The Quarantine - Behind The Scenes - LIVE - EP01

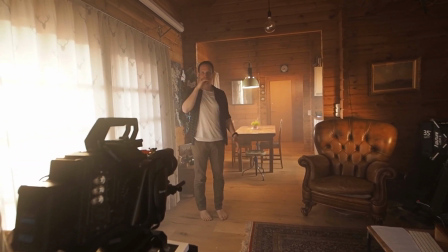jokes, here we are. As you can see, we've set you guys up right behind the cinema camera so you can see the action on the cinema camera.
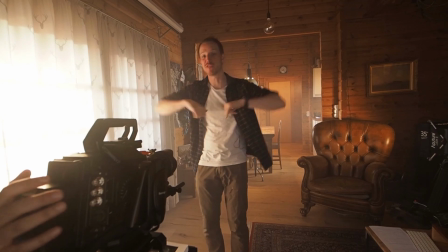We have Ashley on the cinema camera since I'm featuring in my own movie. So I'm going to start acting.
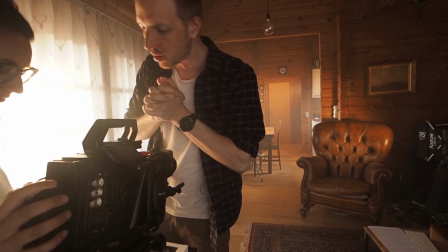We've set up the settings. We're shooting at 4.6K in a super wide aspect ratio at
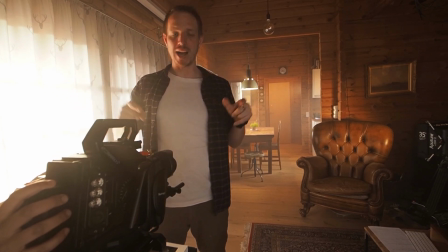f1.8 and ISO 800, which is the native ISO for this camera.
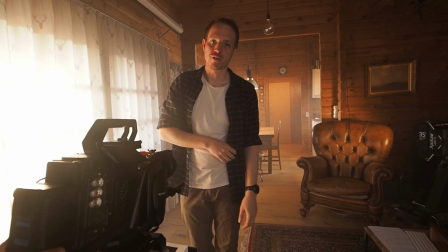And the white balance really doesn't matter since we're shooting in RAW. And as any photographer knows, we can change the white balance of RAW image without any problems.
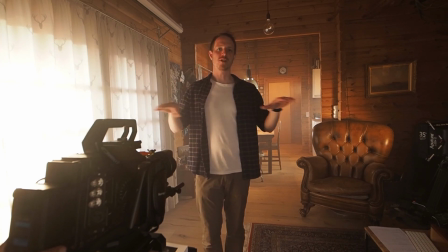The same actually goes for ISO, but we're shooting ISO 800, which gives us that 15 stops of dynamic range.
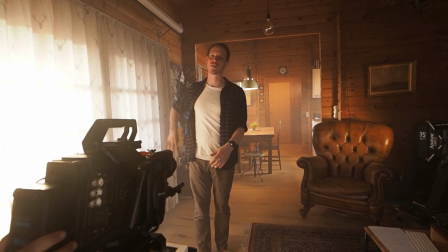Now we're trying to shoot as bright as possible without blasting out any highlights. Okay, should we do it?
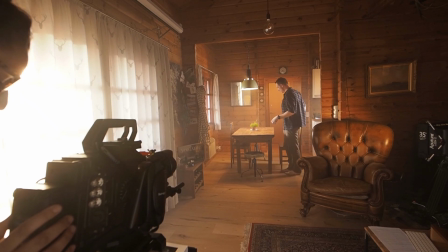All right, cool. I'm sure this is going to be a one take, not more than that.
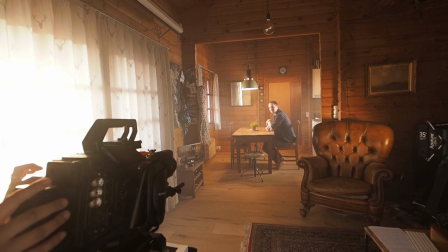Are you ready? Okay, I'm ready, yep. Okay. Rolling.
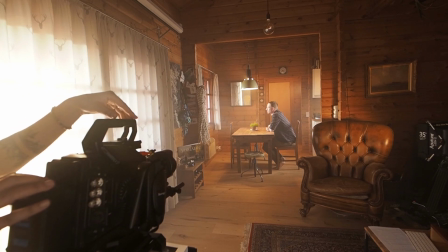Okay. And action.
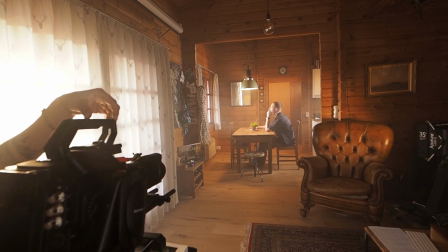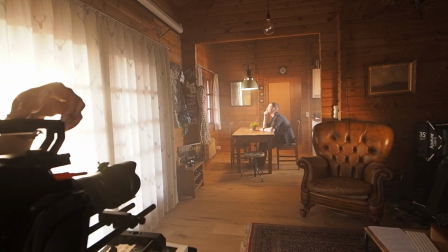Yeah.
What am I going to do tomorrow?
Okay.
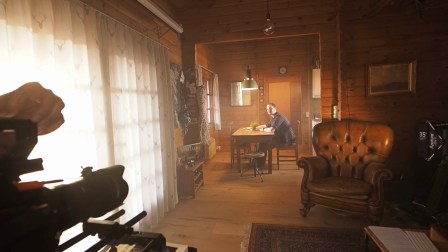All right, I think we nailed it. Did we nail it? Nailed it. Okay, cool, sweet.
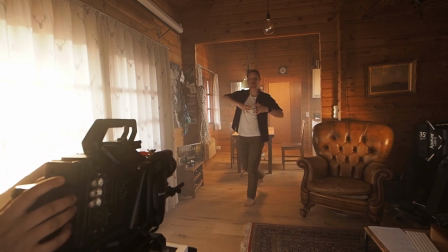Okay, now everything has to be reset and we're going to shoot the dark scene as well.
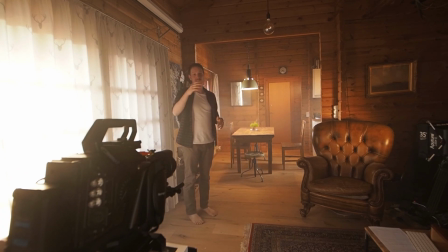Takes us 2 minutes, everything's here. I'm going to leave the live stream on so you can keep up and see what happens. So for the dark scene, obviously, things go a little more crazy. Tables on an angle, off center, things like that.
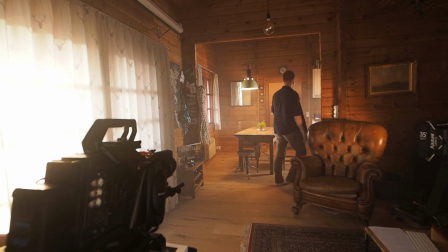And we have this chair, and maybe at a different position. Much less light coming in from the back.
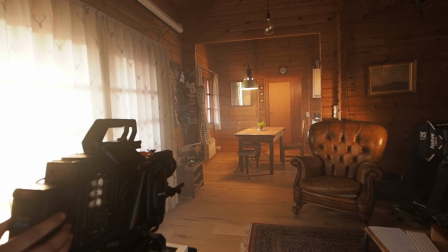I'm going to turn this down to 50%, as well as this guy here being almost off. And the bathroom is open because that is where I'm going to be sprinting. And what does that add as well?
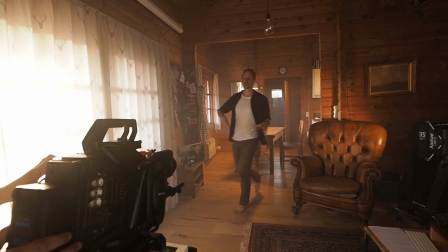It gives us some beautiful blue light coming in. Now from the outside, we want to close down the shutters a little bit, just to make it a little darker in here.
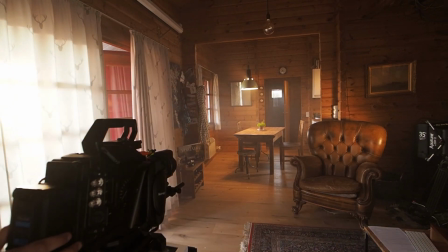So I'm going to do that.
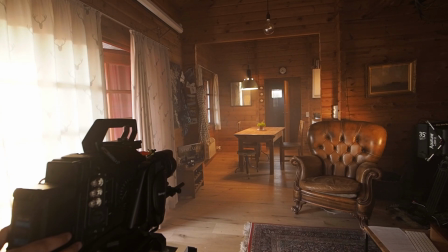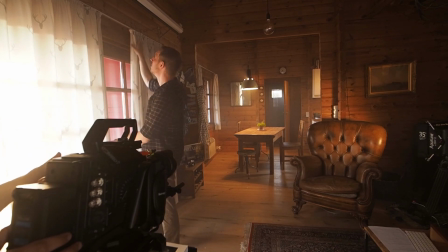Okay, might have to change the camera's settings a little bit, just to bring that brightness up a hint, but should be okay, I don't know.
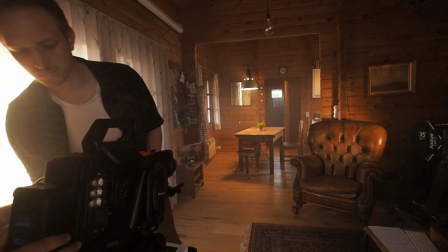What do you think? Just have a quick look. I think we can work with that.
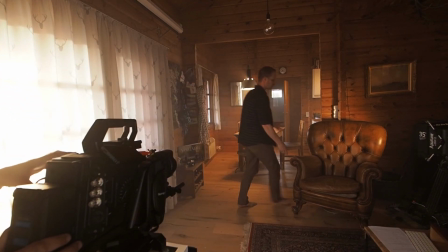Yeah, it's fine. Yeah. Maybe the chair it's really prominent, so we're going to move that further back just to hide that a bit.
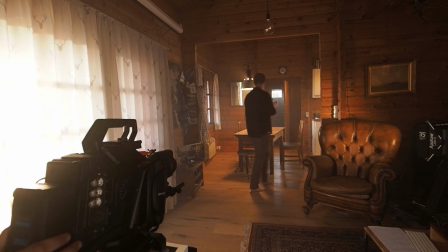How's that looking? Is everything fine? Yeah, it's good. Okay, one of the props I forgot to talk about obviously is the radio, which is one of the key elements of this film, so we had to make sure that was always in frame in these kind of scenes. Okay, I think we're good.
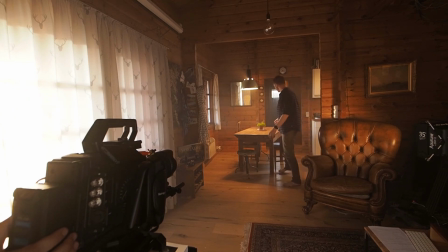Yeah? Plant down. Plant, of course, yeah, the plant was on its back, and chaos. We've prepared a little chaos here. I'm just going to bring it in. He drinks a beer or two in his free time, some empty glasses. It's just light chaos, but we'll get there. And that's it.
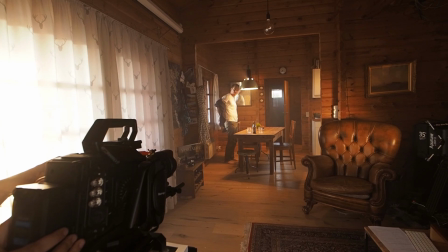Maybe I'm not wearing my shirt for this scene.
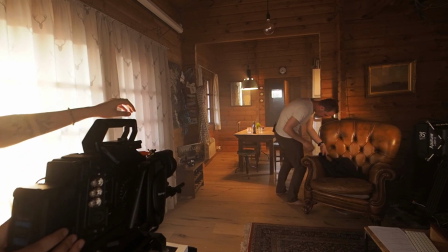Let's just put that here. Oh, okay, sorry guys. Okay, I didn't mean to blast off your ears.
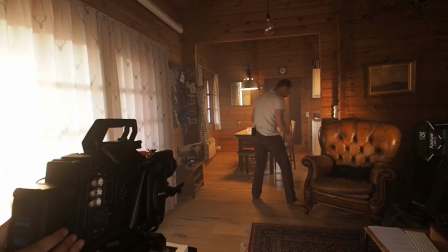You were attached to this. Okay, we'll just do it like this. This will work. And okay, so camera operator, you ready? Everything's still attached and going.
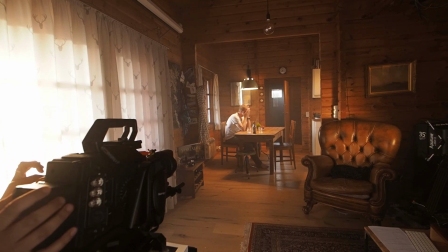Okay. Yeah.
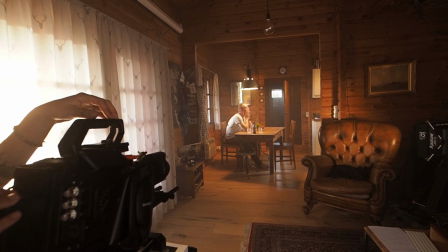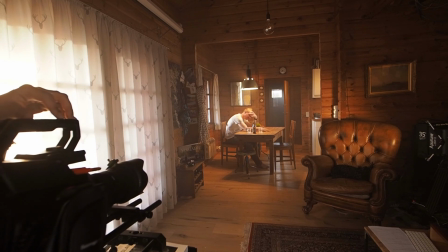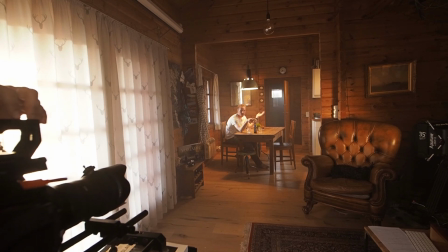Cut. Okay, sweet. One hit wonder. Nailed it.
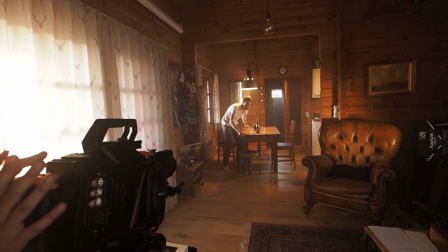Okay, just put this back for a second since I have slight problems with putting things crooked.